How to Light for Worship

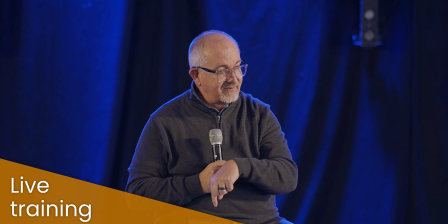(12:18)
These were just kind of set static, basically. I think had somebody been there adjusting these, I think it would have looked different.
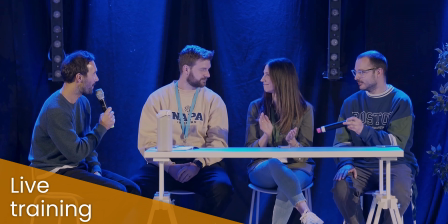(12:25)
We would have deliberately pulled those down and made some changes.
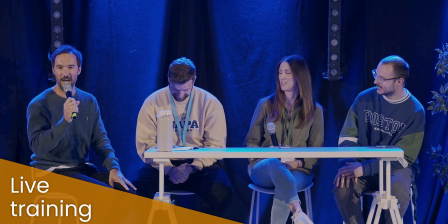(12:29)
But the way it was just left that
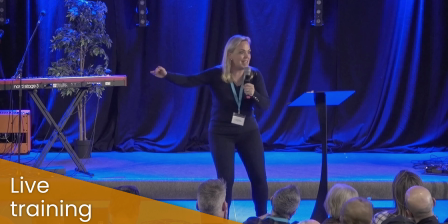(12:36)
those backlights were particularly hot, particularly bright, and the front light wasn't as bright.
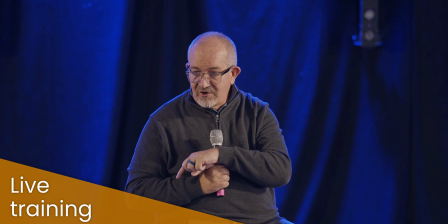(12:42)
So as you can see, we ended up with this very strong blue halo effect around the back of people,
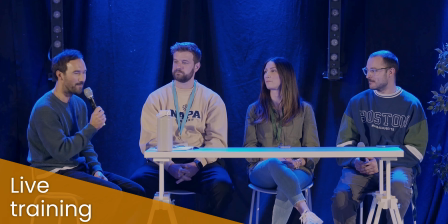(12:47)
and then the white light kind of not really cutting it to compensate for that in the front. So do be careful with backlight. It's good to have it, and it can make a big difference, but make sure you're not using more backlight than you are front light, and make sure that the colours that you use in the backlight are appropriate to the event itself. And it's not a problem to have coloured backlight. So again, if I cut over to this one,
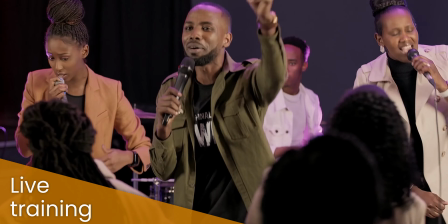(13:17)
this was a video that I used where we did have some coloured backlight, and in this context it worked really, really well.
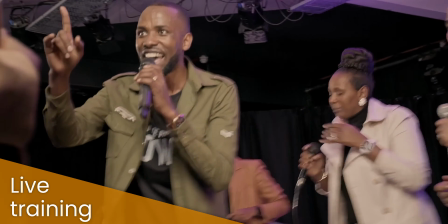(13:25)
This was it's obviously a worship video, and there's loads of energy here, loads of movement, loads of drama.
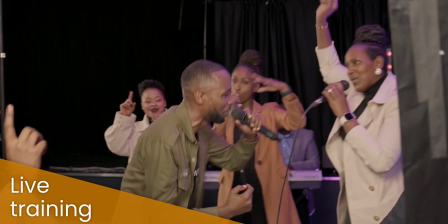(13:33)
It's kind of just lots going on, lots happening, and that kind of coloured backlight in here really helped to just add another dynamic to this.
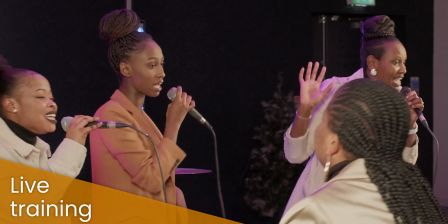(13:43)
But as you can see as we go through the video, it's less overpowering than it was at that conference, and
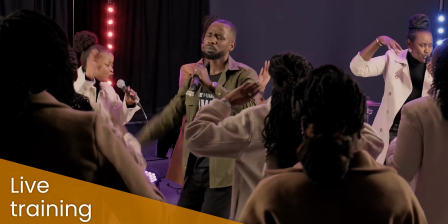(13:53)
it just kind of worked in this context much better than it did in the conference. If you've got somebody who's just speaking, a preacher or something like that, then I would probably not want it to be quite as dramatic as it was in those other clips. So face light, make sure you've got some good white light on the face. Backlight, really important, but just make sure it's right for the context in which you're doing. Oh, great, thank you. Thanks for that comment. Very glad it's helping you. So finally, the coloured lights and effects stuff.
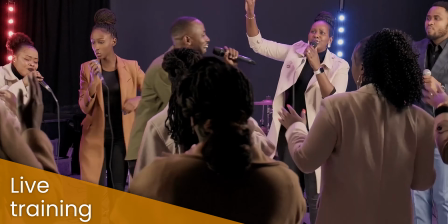(14:35)
So in fact, we can stick with this video just for a minute. So coloured light here, as I say, was really important on this video.
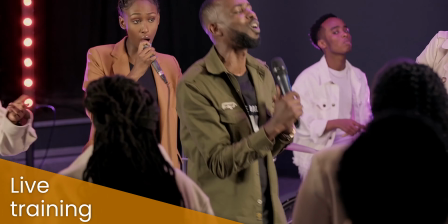(14:42)
We made some really good use of colour. Now this again was a static lighting setup.
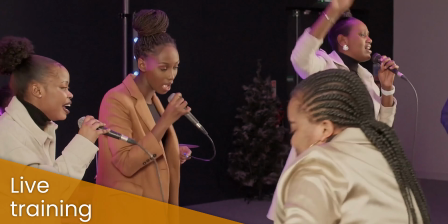(14:47)
Nobody's operating these lights. You can see the colours don't change, the lights don't change at all.
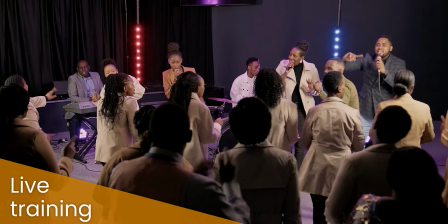(14:51)
There's lots of colour, so greens and blues and purples and reds and all sorts going on, but they're all just static coloured lights.
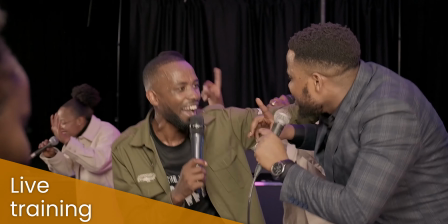(15:00)
But there's no reason why. These days it's fairly easy.
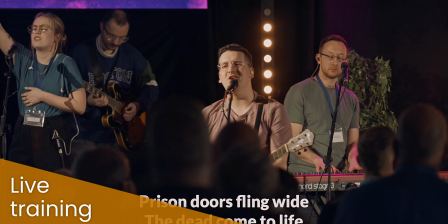(15:08)
I'm just going to try and find the right lighting, not that one.
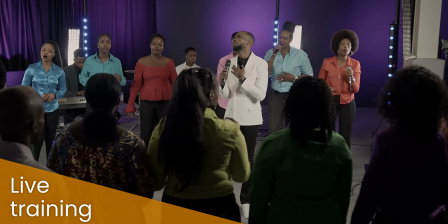(15:13)
Yeah, so with this one, there's a few different clips that are going to come on here. You'll see in a second there's some other options as well.
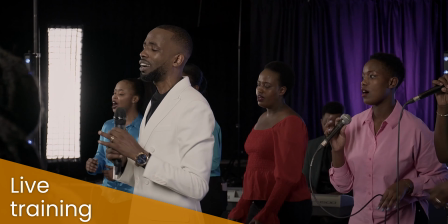(15:20)
So, but this one is all about just demonstrating how we've used coloured lights in the background,
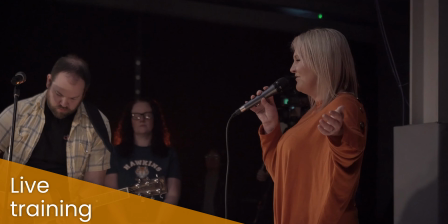(15:26)
and not necessarily, so here you can see it's moving, but it's not being operated. It's just set to a kind of repeating pattern.
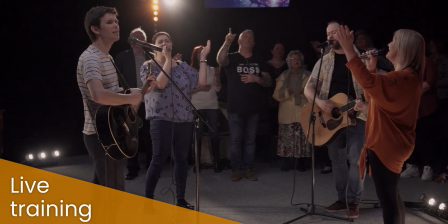(15:33)
So the lights just come on and off. There's some movement to those lights, but nobody's operating these.
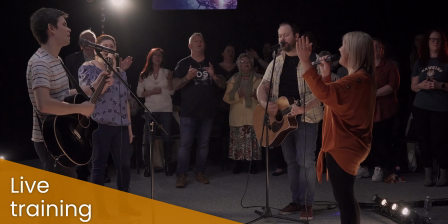(15:40)
These are just completely just programmed, set and left.
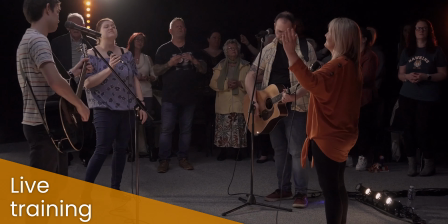(15:44)
And having that movement in lights, again, just adds another dynamic to it.
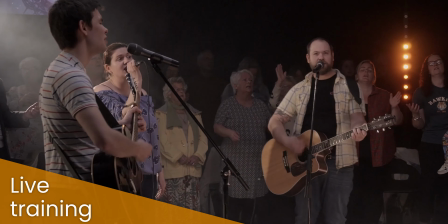(15:49)
This, again, was the Easter service that we did. So I wanted some movement, I wanted some interest, I wanted some energy there, but I wanted it to be subtle.
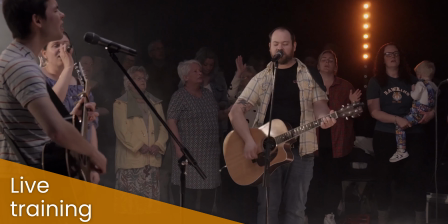(15:58)
I didn't want anything to be too dramatic. So the lights are just moving very slowly.
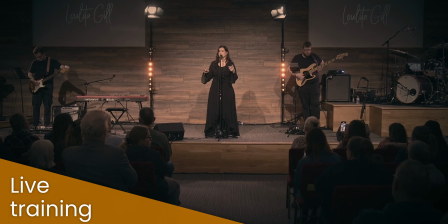(16:03)
So it's a fairly subtle, small, low-level movement. And again, same with this one. It's a very similar kind of vibe here with this one.
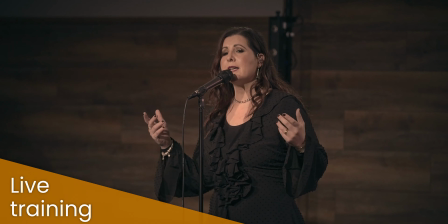(16:10)
So just some subtle fades, some subtle movement to this lighting. None of this was operated. This was all just a set static pattern that just repeated itself. And that, I think, works really well.